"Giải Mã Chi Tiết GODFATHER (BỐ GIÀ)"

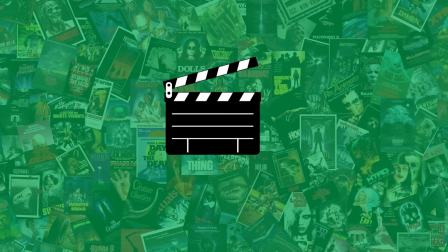Action.
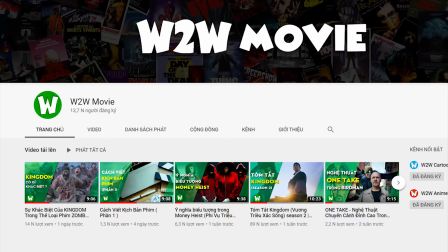Chào mừng các bạn đã quay trở lại với Way to Way Movie. Trước thời điểm mình viết video này, kênh của chúng mình đã đạt được mốc 10.000 người đăng ký.
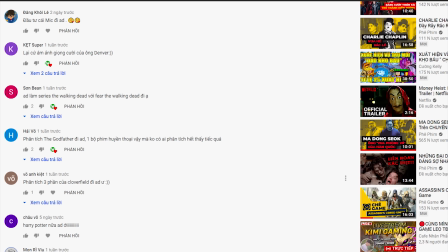Bản thân mình cảm thấy rất biết ơn với sự ủng hộ của các bạn. Vì thế, mình đã dạo quanh một vòng comment để xem qua các gợi ý của các bạn về nội dung video.
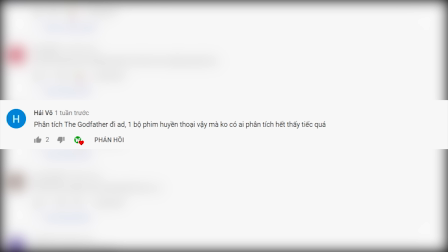Trong số đó, có một comment làm mình khá chú ý. Đó là từ bạn Hải Võ.
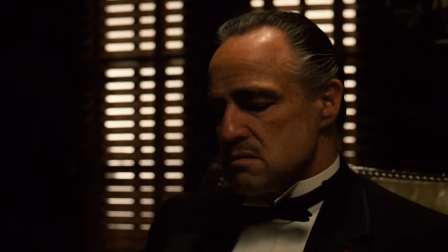Khi bạn đã yêu cầu chúng mình viết về bộ phim The Godfather hay với tựa đề tiếng Việt là Bố Già.
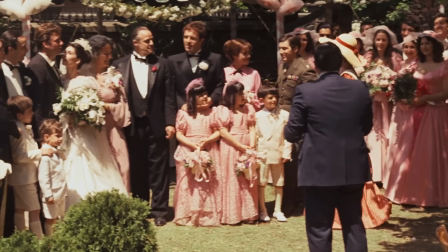Mình bất chợt nhận ra, đã lâu nay mình chưa xem lại bộ phim này.
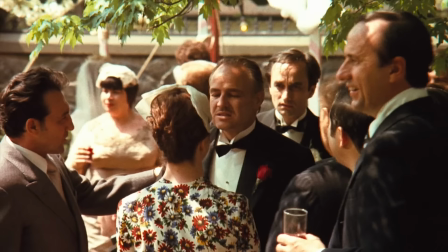Vì thế, mình đã dành một buổi tối ngả lưng trên ghế tận hưởng lại tuyệt tác điện ảnh 2 tiếng 57 phút này.
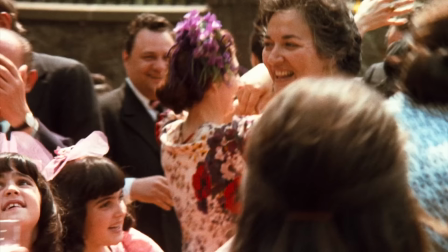Ngày hôm nay, mình và các bạn, chúng ta hãy cùng nhau đi tìm những thông tin đáng chú ý và giải mã bộ phim này nhé. Đây sẽ là một video khá dài nên các bạn hãy lấy bắp rang và ngả lưng tựa trên ghế của mình
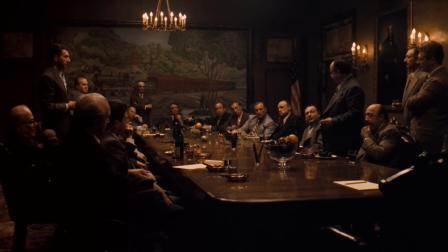để có thể có những giây phút đắm chìm trong thế giới mafia Ý vào những năm 50 của thế kỷ trước nhé.
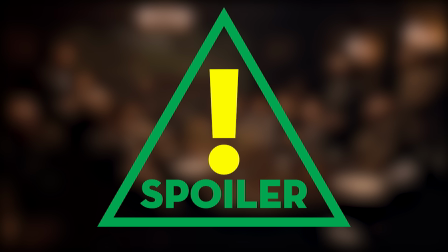Và tất nhiên, đã là một video giải mã thì ắt hẳn chúng mình sẽ spoil tất tần tật các thông tin về phim.
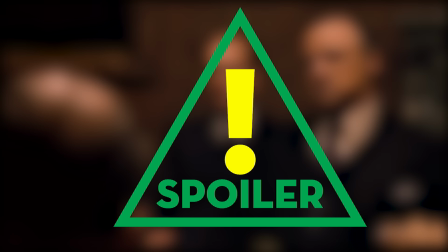Vì thế, nếu bạn chưa xem qua phim thì mình rất khuyên các bạn hãy dừng video này lại mà tìm xem tuyệt phẩm điện ảnh này ngay thôi.
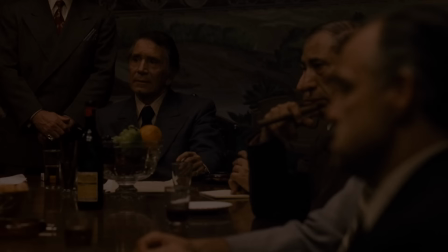Còn nếu như các bạn đã xem qua hoặc không có ý định thì chúng ta bắt đầu thôi. Let's go!
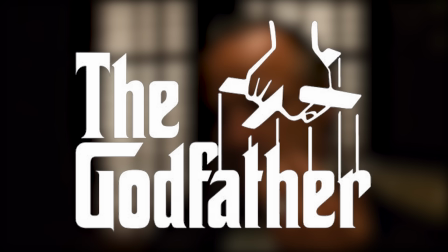Là một trong những tác phẩm đầu tiên đã chú trọng đến yếu tố nghệ thuật trong điện ảnh, ngay cả trong logo tiêu đề của mình, The Godfather cũng ẩn chứa những nội dung nghệ thuật vô cùng sáng tạo,
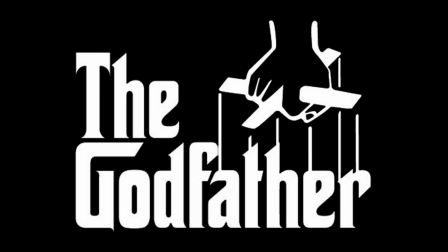độc đáo, nhưng không kém phần ẩn ý sâu xa. Logo của phim cho chúng ta thấy một bàn tay màu trắng như thể có vẻ đang giật dây điều khiển rối trên một phông nền màu đen.
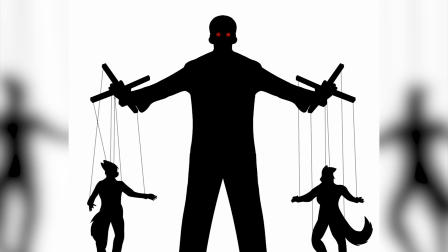Chính bàn tay này là hình ảnh tượng trưng cho quyền lực và sự thao túng gần như tuyệt đối của những gia đình tội phạm lên toàn bộ xã hội tại thời điểm mà bối cảnh phim diễn ra.
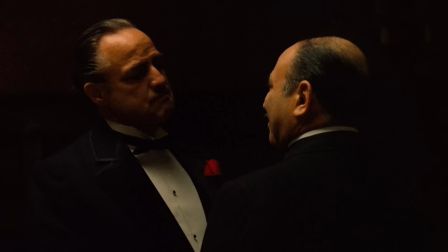Vì sao đoàn làm phim lại lựa chọn hình ảnh bàn tay điều khiển rối mà không phải là một hình ảnh khác? Nếu như bạn đã xem qua phim thì các bố già thường không trực tiếp nhúng tay vào những hoạt động và tình hình ngoài xã hội.
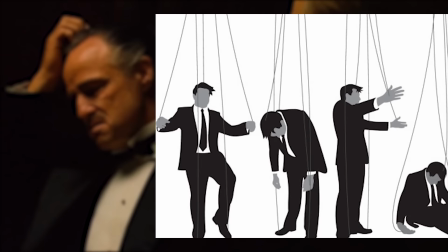Thay vào đó, họ tạo ra những quyết định và đưa ra chỉ thị cho những kẻ dưới quyền của mình.
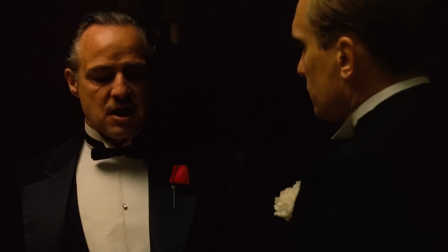Hệt như cách mà một nghệ nhân múa rối thông qua các sợi dây để có thể điều khiển các cử chỉ, hành động của những con rối của mình.
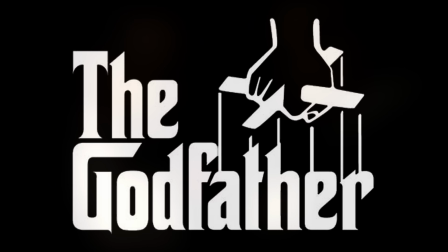Chính vì lẽ đó, 6 sợi dây có thể hiểu như 6 người con của ông trùm Don Vito Corleone, người thân cận được ông giao phó trực tiếp những công việc của mình.
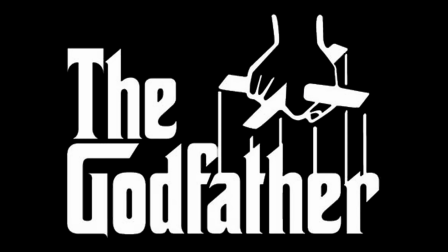Nền đen của tiêu đề chính là hình tượng của sự mờ ám, không rõ ràng và bí mật.
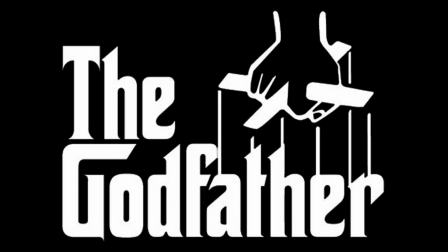Nói cách khác, thì hình ảnh của logo chính là hình ảnh tượng trưng cho những ông trùm giật dây điều khiển tất cả mọi thứ trong bóng tối.
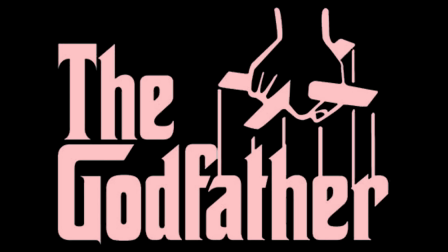Ngay cả việc sử dụng màu sắc trong tiêu đề cũng là cả một nghệ thuật.
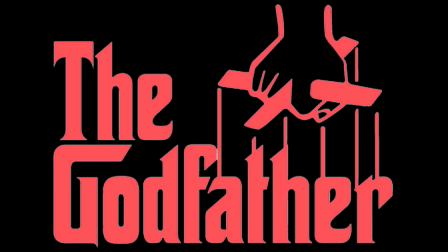Thay vì sử dụng màu đỏ, màu của bạo lực và của máu để thể hiện sự khắc nghiệt và nguy hiểm của thế giới ngầm, màu trắng lại là màu được sử dụng.
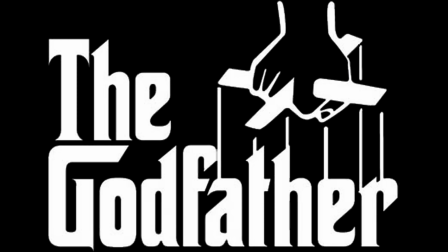Dụng ý của việc này nhằm tạo sự tương phản đối lập giữa hai mảng màu trắng đen, thứ được sử dụng rất tốt trong phim mà mình sẽ nói ở ngay ý sau.
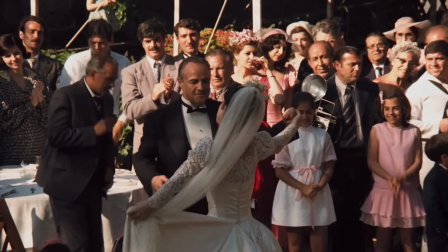Chính sự tương phản này không những tạo ra được sự bắt mắt trong thiết kế mà nó đã có thể truyền tải ít nhiều nội dung của phim.
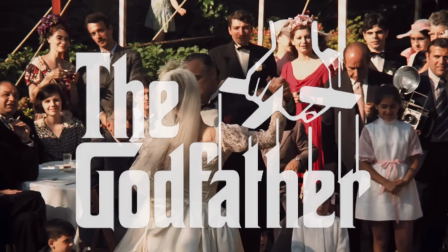Màu trắng là màu của sự tinh khiết, trong trắng, thánh thiện, nay được dùng cho hình ảnh của bàn tay mưu mô, nham hiểm mà mình vừa phân tích trước đó.
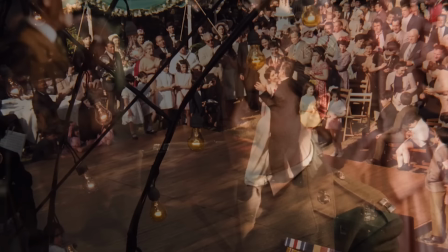Chính điều này đã tiết lộ cho chúng ta ít nhiều nội dung phim,
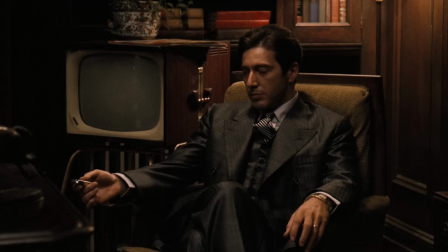cụ thể rằng một nhân vật vốn có xuất phát điểm là một người thánh thiện sẽ dần sa ngã và trở thành Godfather,
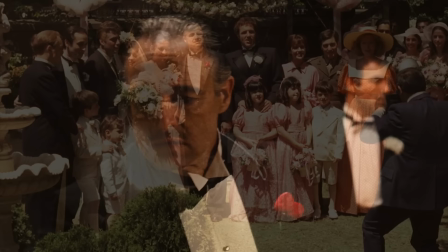cụ thể ở đây chính là Michael Corleone. Không những vậy, việc kết hợp giữa màu trắng và màu đen còn tạo nên sự liên tưởng về một bộ tuxedo lịch lãm,
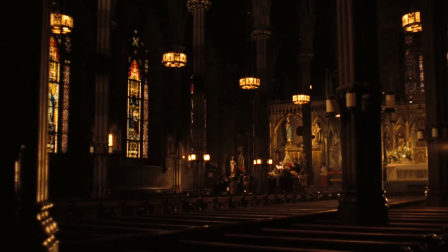thứ thường gắn liền với hình ảnh của Don Vito Corleone. Một ý nghĩa khác của logo này mang nặng hơi hướng của tôn giáo, một hình ảnh đặc trưng của phim.
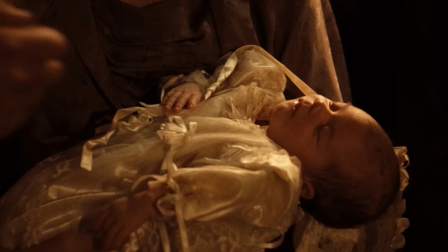Cụ thể thì Godfather hay bố đỡ đầu chính là một chức vụ thiêng liêng trong đạo Công giáo,
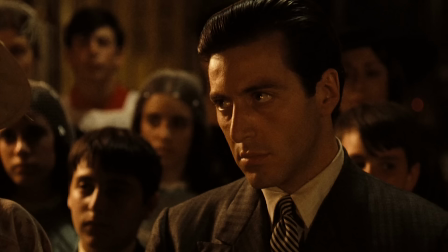khi họ chính là người giữ lấy đứa trẻ khi chúng được lãnh nhận bí tích rửa tội.
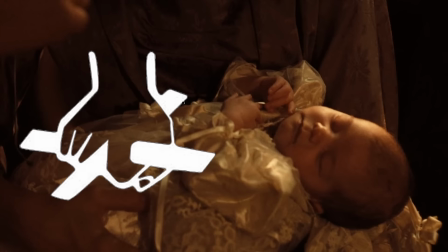Nếu như bạn chú ý kỹ thì thứ mà bàn tay trong logo đang cầm thực chất chính là cây thánh giá mà vị linh mục rơi trên đứa trẻ khi thực hiện nghi lễ trên,
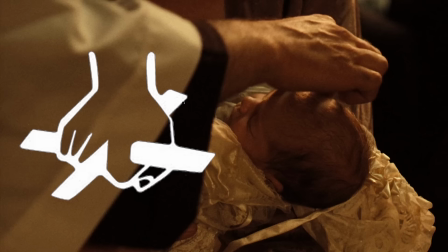vì việc lựa chọn bố đỡ đầu cho trẻ hoàn toàn dựa vào sự quyết định của người bố và người mẹ, nên những ông bố đỡ đầu thường là những người được cả gia đình tôn trọng và yêu quý.
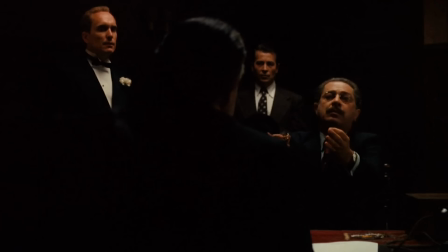Có lẽ các bạn cũng đã biết, vào những năm 50 của thế kỷ trước, các băng đảng mafia tại Hoa Kỳ thường được phân biệt và biết đến với những danh xưng như gia đình.
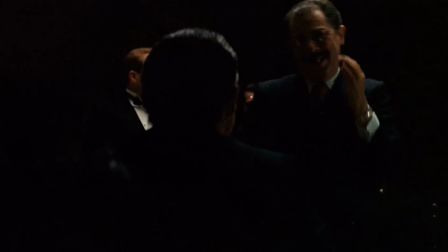Vì vậy, dễ hiểu khi Don Vito Corleone, người đứng đầu gia đình Corleone,
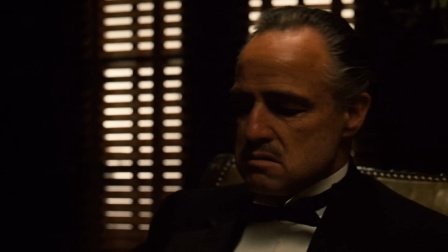người được tôn trọng và yêu quý nhất trong gia đình, được gọi bằng danh xưng thân thương Godfather, bố đỡ đầu.
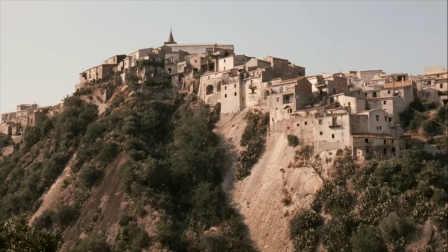Bạn có biết từ Don trong Don Vito Corleone nghĩa là gì không?